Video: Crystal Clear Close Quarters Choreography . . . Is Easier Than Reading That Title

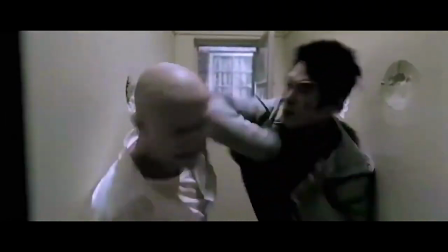If fight scenes are your jam, then you've probably seen this one from Jet Li's Unleashed, or Danny the Dog, as it was known in the UK.
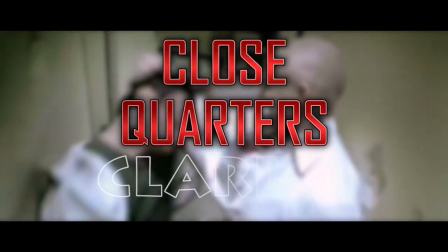How is a fight scene in such a compact area like a bathroom stall so clear and easy to follow?
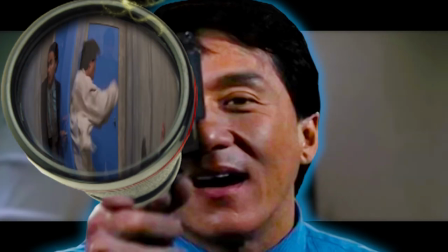Usually in this situation, a director will use a wide-angle lens to take in more information so that it's easier for us to see the fight scene, but this one doesn't.
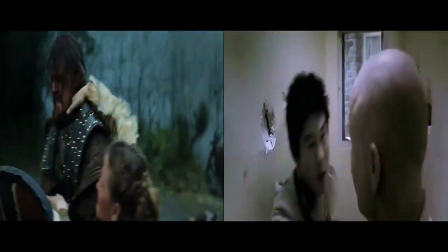How on earth is it so clear? Yes, you're right, there's no shaky cam, and that does help a lot.
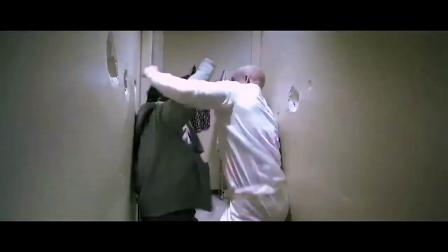Mostly, it's the choreography that makes it this clear. Let's find out how right now. The first trick is repetition.
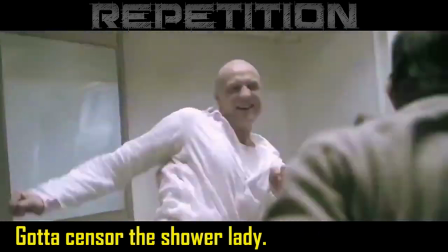Yeah, before they get into the stall there's some repetition in the fight scene like with these roundhouse kicks, but once they get into the stall the repetition goes to a new level.
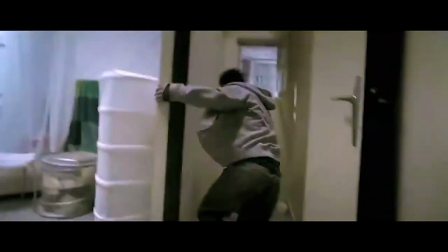We're going to treat the section in the stall like it's its own fight scene. So we're starting off with what's essentially going to be the foundation this fight scene is built on.
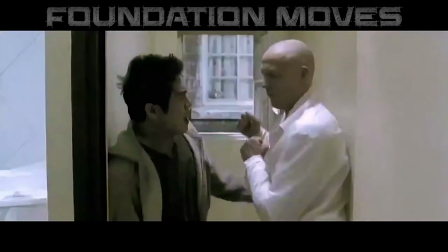This simple hook, punch, and block that we've all seen in countless movies. It's easy to follow because it doesn't matter who's punching and who's blocking, they're essentially both doing the exact same movement.
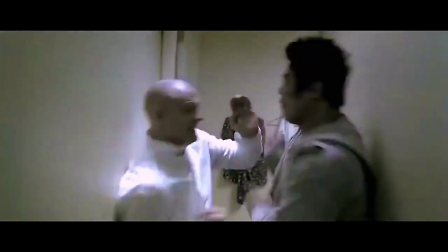They start off with three of that move, then they cut back to the fight and it starts with the move we haven't seen before, a liver punch.
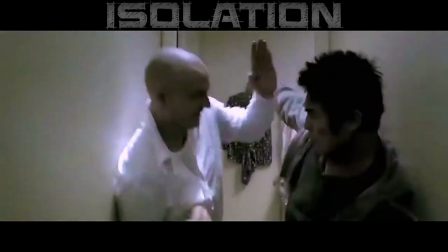So if repetition is one of the things they're doing with the choreography, isolation is one of the things they're doing with the camera to make it easy to follow.
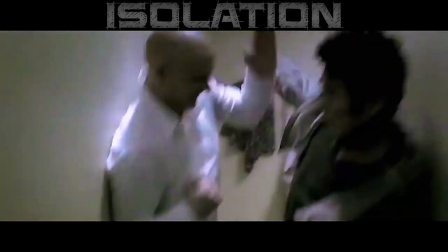Anytime there's a move we haven't seen yet, they start by zooming in and isolating it. In this case, it's a hook punch to the liver.
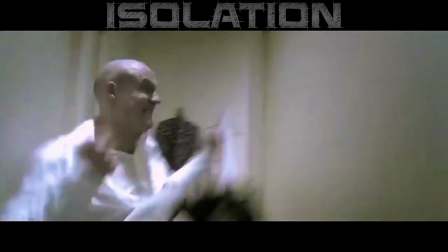They start zoomed in with it isolated. There is nothing else on camera, so it's easy to see it land, and it's easy to see what it is.
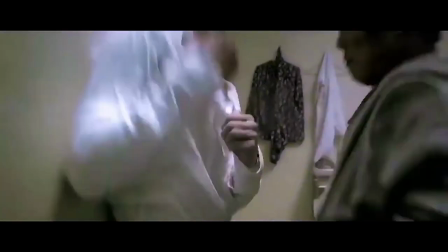There are zero distractions. Then it zooms out, and what do we get?
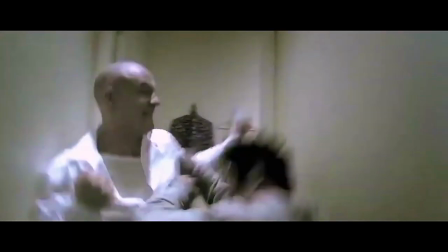We get that standard hook punch and block the foundation of the fight scene then a move we haven't seen before in the stall a right cross
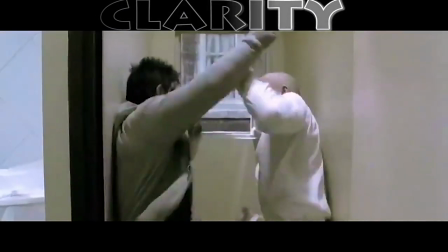yeah it's not a big fancy move but we haven't seen it before so what happens we zoom in on it and isolate it so that it's the
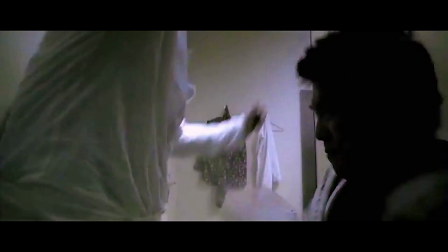only thing on camera from there it cuts to jet lee landing more hooks to the body but we've seen those before so we don't need to be isolated
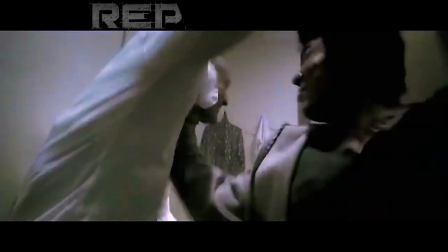jet lee lands that punch so what lands next well it repeats one two and then a choke now we're gonna go into a pattern that
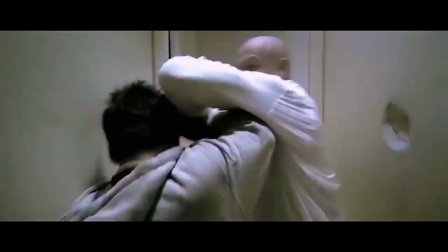comes up again and again in this fight scene one two elbow and right after that one two elbow so we get Jet Li's punches
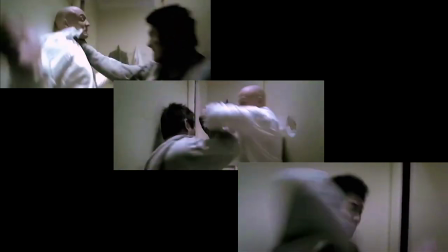then the choke one two elbow one two elbow now we've got a new move coming up that we haven't seen before so what do you think we're going to
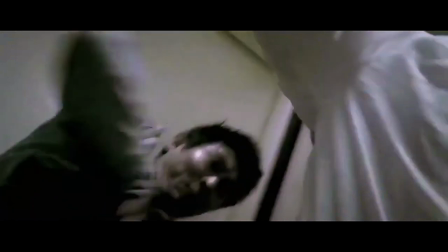do we're going to zoom in on it and isolate so we see the fingers to the armpit and it is the only thing on screen it is easy for
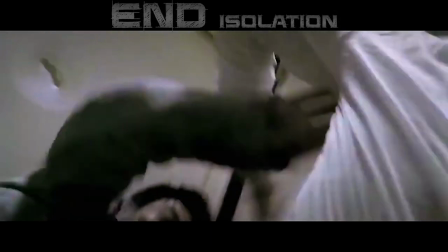us to understand what this new move is that we haven't seen since we zoomed in on it the next shot from a different angle
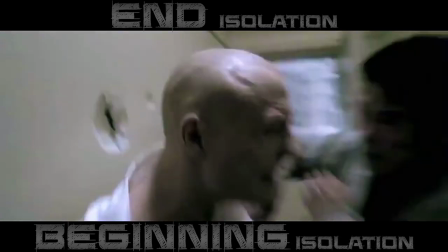we're going to start zoomed in on it and zoom out. So it's isolated at the beginning of the next shot.
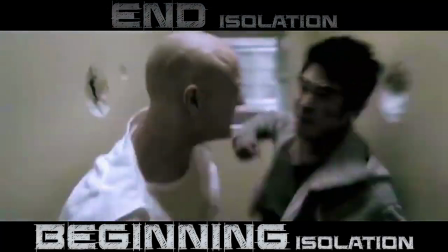So we isolate it at the end of the shot where it first happens and then start the next shot with it also isolated.
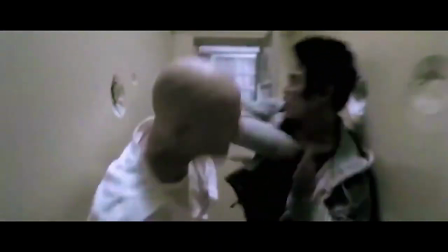Now we zoom out and Jet Li lands an elbow. So what's he going to do? He's going to keep doing that move.
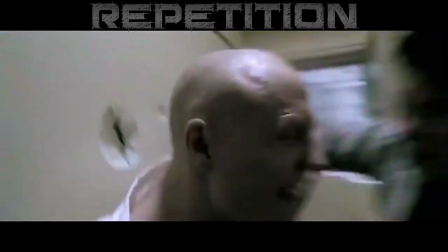He's going to repeat it until it's either blocked or countered. Elbow, elbow, block.
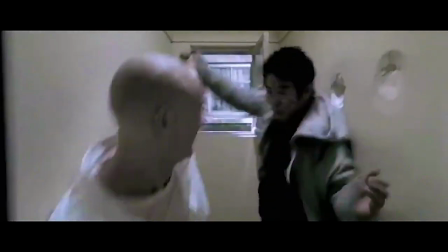Now his opponent's going to land a move. What's he going to do after that? He's going to repeat that move until it is blocked or countered.
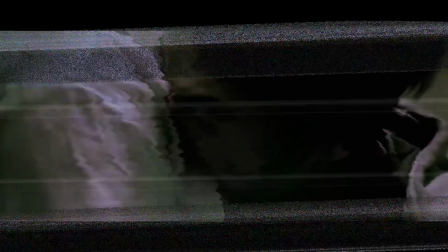Jet Li countered was something we haven't seen before. It's a bite to the chest but since it's something we haven't seen before what do we do we zoom in and isolate it we zoom out
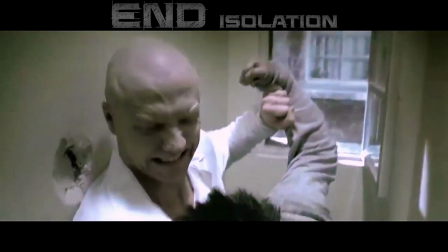so that we can see the expression of pain but we're going to go to another camera angle so what are we going to do since there's a
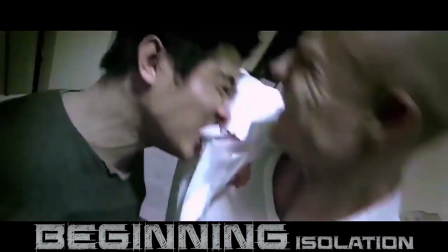move happening that we haven't seen before still we're going to start zoomed in and zoom out and then we go back to the foundation of
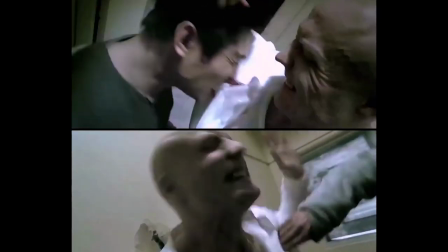the choreography and the actors don't throw any strikes until the camera zooms back out to the normal distance we're used to in this fight scene we're going to
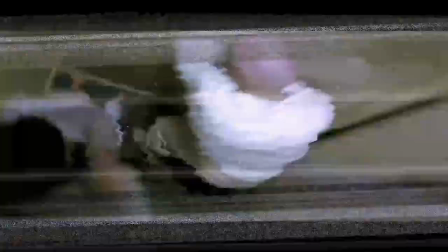skip through a section here for copyright reasons but i'll put that at the end after that jet lee lands this hook punch and what does he do?
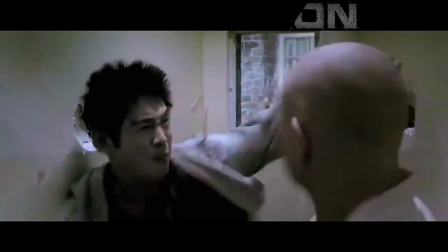He repeats it until it gets blocked or countered. What's the block, by the way? The foundation of the fight scene.
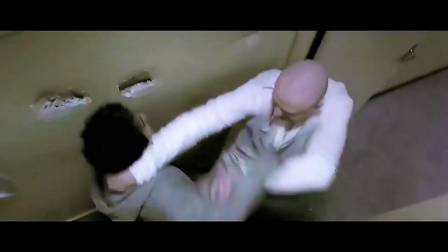Now, a new move we haven't seen before. Instead of zooming in this time, we're taking the clearest camera angle possible.
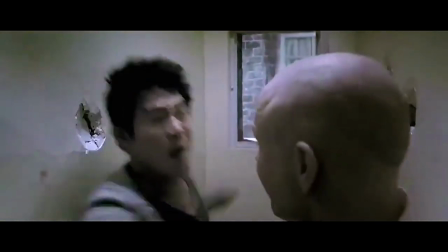Jelly's head's going to be smashed into the wall, and instead of it being smashed into the wall twice, they're still going to repeat the move.
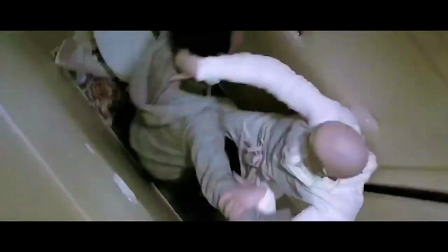It's just going to be against the other person. It's still a form of repetition, which makes it very easy for us to follow.
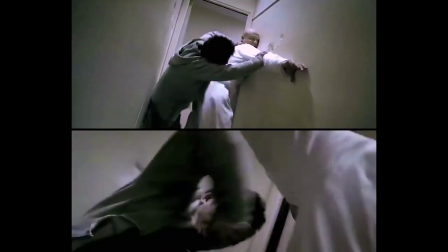Now, the opponent's going to land this little kick to the body. And instead of making it extra clear using camera work, they're just going to use the choreography to make it extra clear and have it repeat.
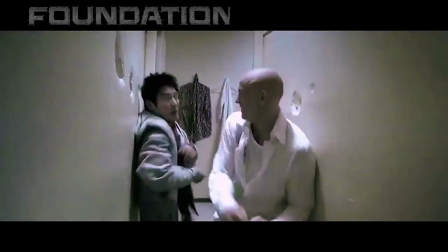Then go back to the foundation of the fight. Hook punch blocked, hook punch blocked.
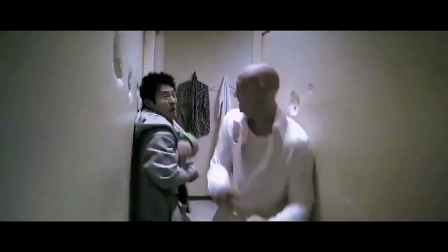Oh, and an elbow. So that was going back to the foundation and then the normal sequence that we get again and again of one, two elbow.
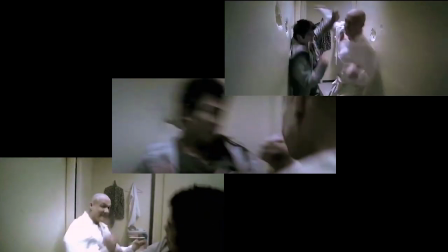Look at how similar these are, even though the punches are slightly different.
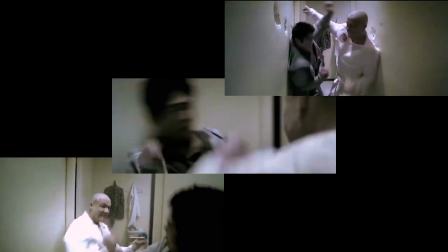And sometimes the person doing the punches then does the elbow. Sometimes the person defending is the one who comes back with the elbow.
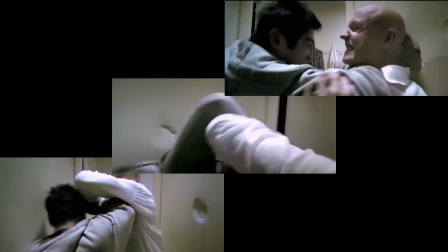But either way, it goes one, two, elbow. Having a pattern repeat like this makes it easier to follow the action in such a tight space.
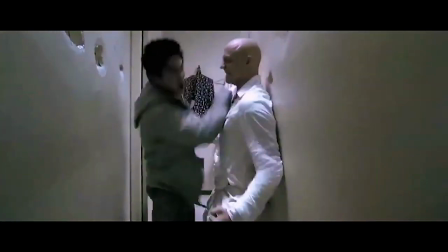Now this guy's going to land a hook punch to the liver, which we've seen before, so we don't need to zoom in and isolate.
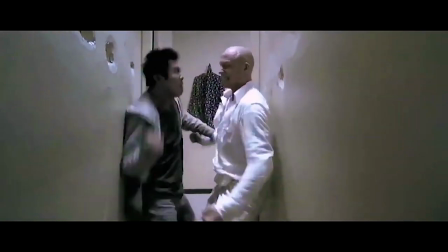But he's going to land it, so he's going to do the exact same move until it's either blocked or countered.
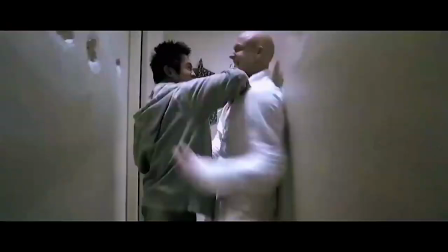Jet Li counters it with a hook punch to the head. Relying on repetition for clarity doesn't mean that everything has to be done with the exact same side.
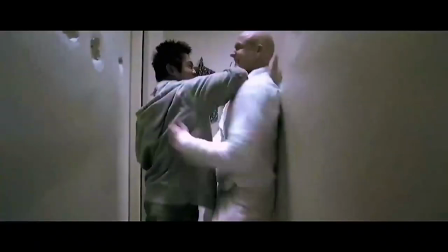You can go right side, left side like this, and as far as the audience is concerned, it is just as clear and easy to follow.
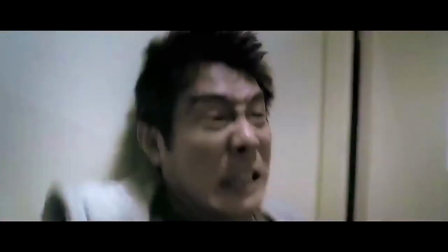The guy landed the headbutt, so what's he going to do? He is going to do another headbutt because that is the pattern.
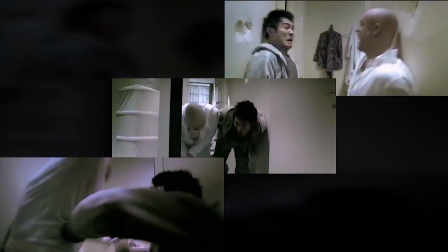He misses, so he tries a new move, this two-handed choke. We haven't actually seen a two-handed choke, although we have seen three chokes now.
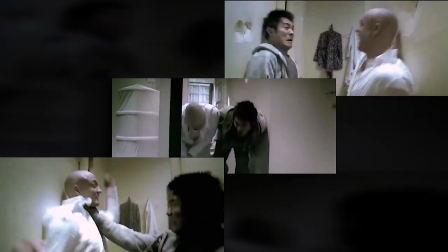So we don't need to isolate it necessarily, but they do regardless. They zoom in and isolate it.
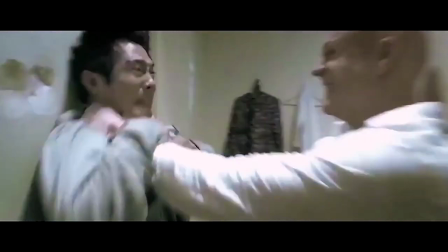Now we're going to see a kick that is not going to repeat and that we have not seen before.
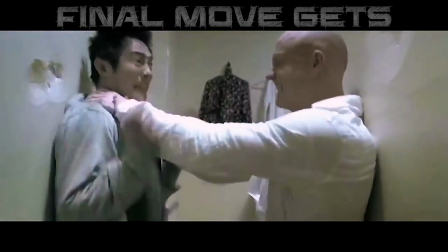So they're going to use one more trick that they haven't done yet to improve the clarity of the move.
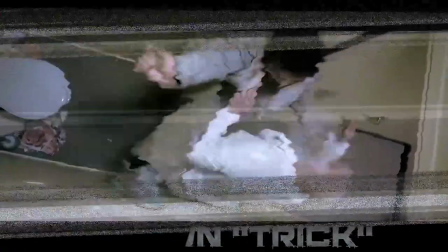Of course, the one thing they haven't done yet is slow motion. The kick is only slightly slowed down at first, but once it lands, it is very slow.
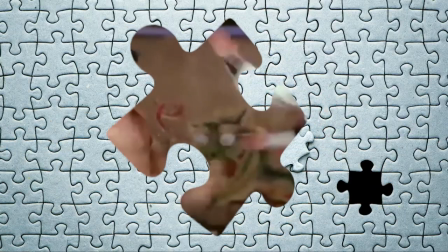From there, they're out of the stall and onto the rest of the fight. The last piece of the puzzle that makes this fight scene so easy to follow despite it being in such an enclosed area is the rhythm.
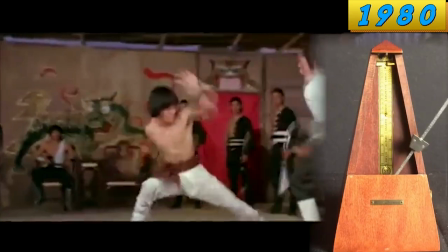So I'm going to put an uncut version of this part of the fight right here. Click on it and see just how steady and consistent the rhythm is.
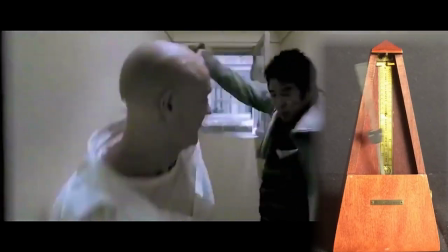It's almost like a metronome, like those old 1980s and 70s fight scenes.
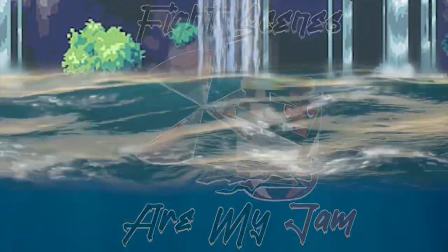If fight scenes are your jam, and you are a human who consumes liquids on a regular basis, consider perhaps getting this vessel,
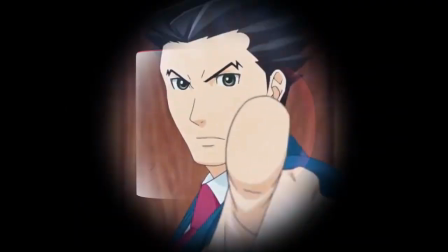which will simultaneously hold your liquids and proclaim to all those around you that fight scenes are indeed your jam.
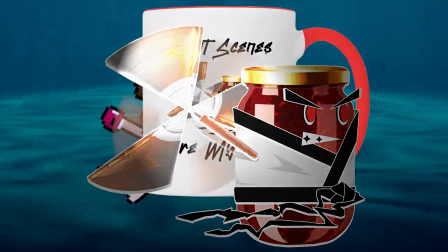Please note, vessel is not made of actual jam.